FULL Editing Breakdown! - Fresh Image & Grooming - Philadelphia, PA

What's up everybody? My name is Austin. Thank you for checking out my channel. Today we're gonna go over a video breakdown in Premiere Pro on how I edited my roommate Nick's barbershop video. If you haven't seen that, I will link it below, and cue the intro.
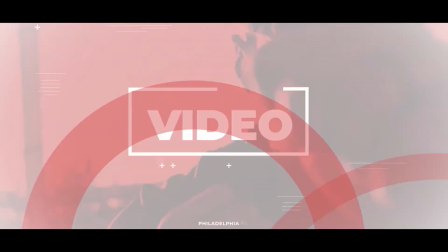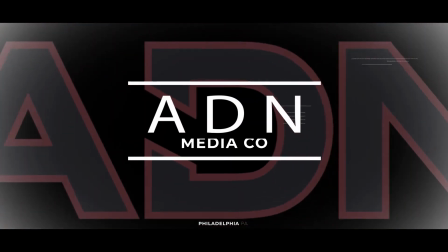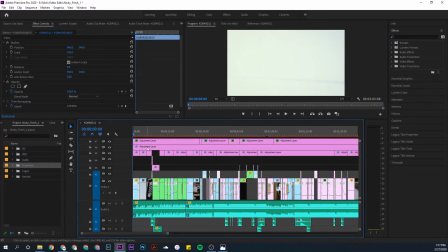All right, so here we are in Premiere Pro. Here are the bins that I have laid out. I shot this on two different cameras, my 5D Mark IV and then the 90D, which just came out when I shot this video. Pretty solid camera. It can shoot full HD in 120 frames per second, which the 5D cannot, so I wanted to test out that ability.
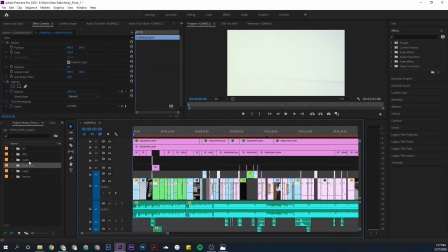Then you have the audio bin right here.
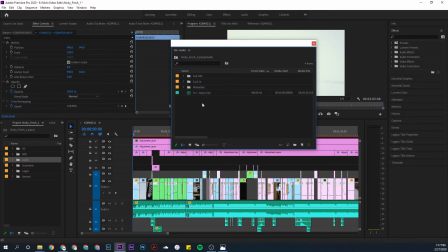I chose the song by this artist named Ooyy, who I actually found through a Sam Colder video that he did with Gymshark. I will link that below as well. Very cool video, good artist, very like poppy kind of electronic beats, which is the vibe I wanted to go with. Let me play you a little sample of the song here. So what I like about it is it kind of starts slow.
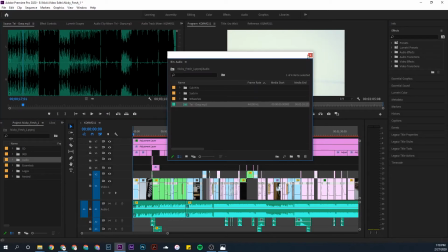So I went ahead and laid out the track down here.
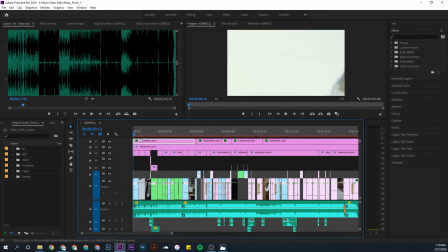Cut it up just a little bit so it wasn't quite so long. For the first scene, I just wanted to do a couple establishing shots while the song builds so you can hear.
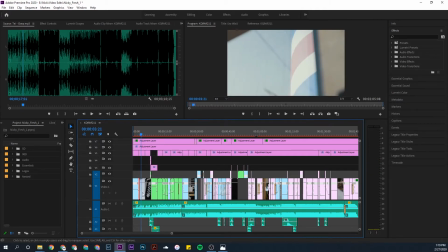Now this shot initially goes kind of away from the barbershop pole, kind of pulling out, but I went ahead and reversed the speed. So it goes towards, like it's moving closer, kind of getting warmer as the song goes.
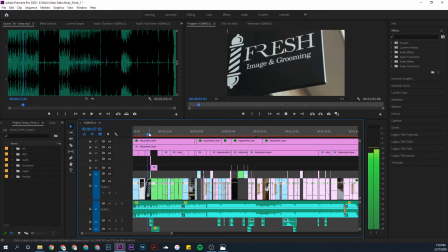And then the next shot is another establishing shot of the sign, just from a different angle, same sign, different side. And then what I wanted to do with this is, you can see if I play it full speed, it has a little mask to it. So what I did was just move the camera from right to left and use the door as the straight line that I used to mask to the next shot.
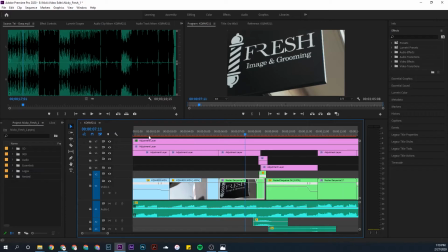So take a closer look. You can see
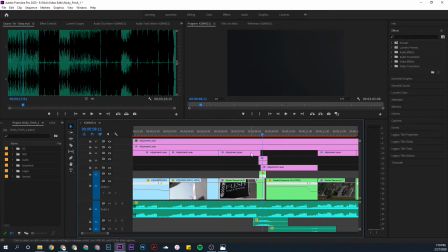right there's the edge of the door, and then I just use a simple mask to cut with the next scene.
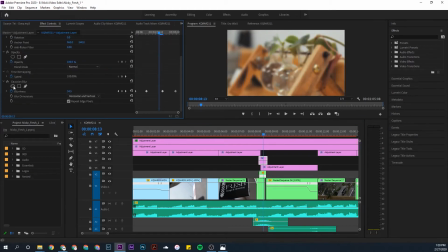And then I also used an adjustment layer to create a Gaussian blur, or whatever you want to call it, just to give it a nice little extra smoothness to the transition. Now if you take that off, disable that, doesn't look too much different, but I think it just adds just a little bit extra kind of smooth motion transition to that.
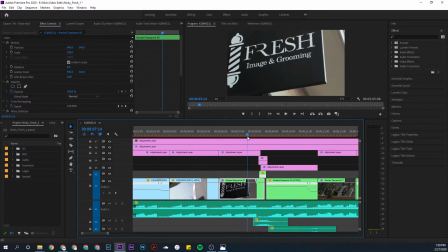So the next shot, once again, I'm going from right to left with the camera. It goes into another shot going right to left.
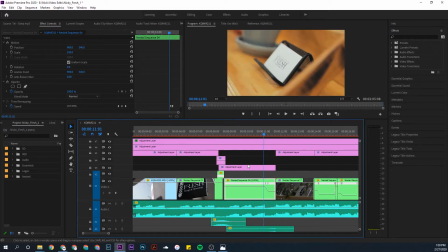All right, so as the song builds, kind of keeps going.
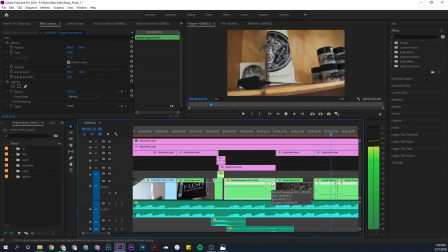We're still establishing shots, just kind of like going around the room.
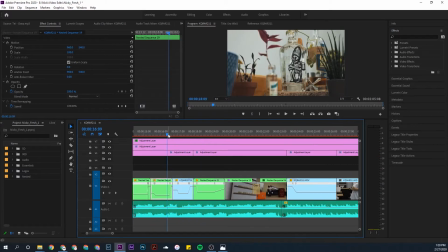And with each of these, you can see that I put a little speed ramp that kind of ramps to the next clip. Just a little bit of a nice, smoother transition. It's not just a hard cut, it kind of flows a little bit better.
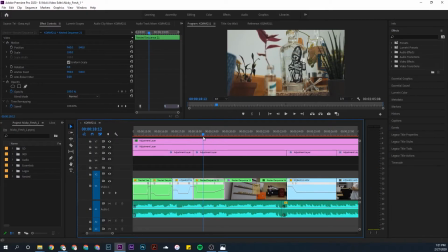So with this shot, now you can see that the reason I nested it is because it was a little shaky. I shot all this handheld. So when I did this push-in shot, it was just a little bit shaky, so I warp stabilized the full clip, and then I nested that so I could play around with the speed of the clip. Now, you cannot use speed ramps or change the speed or anything if you do a warp stabilizer. I'm sure everybody's well aware of that. But if you nest it, it's a simple fix, very quick and very easy. And if you somehow screw up the clip, just go back into your project bin, find the clip again, and just do it all over again. It's really easy.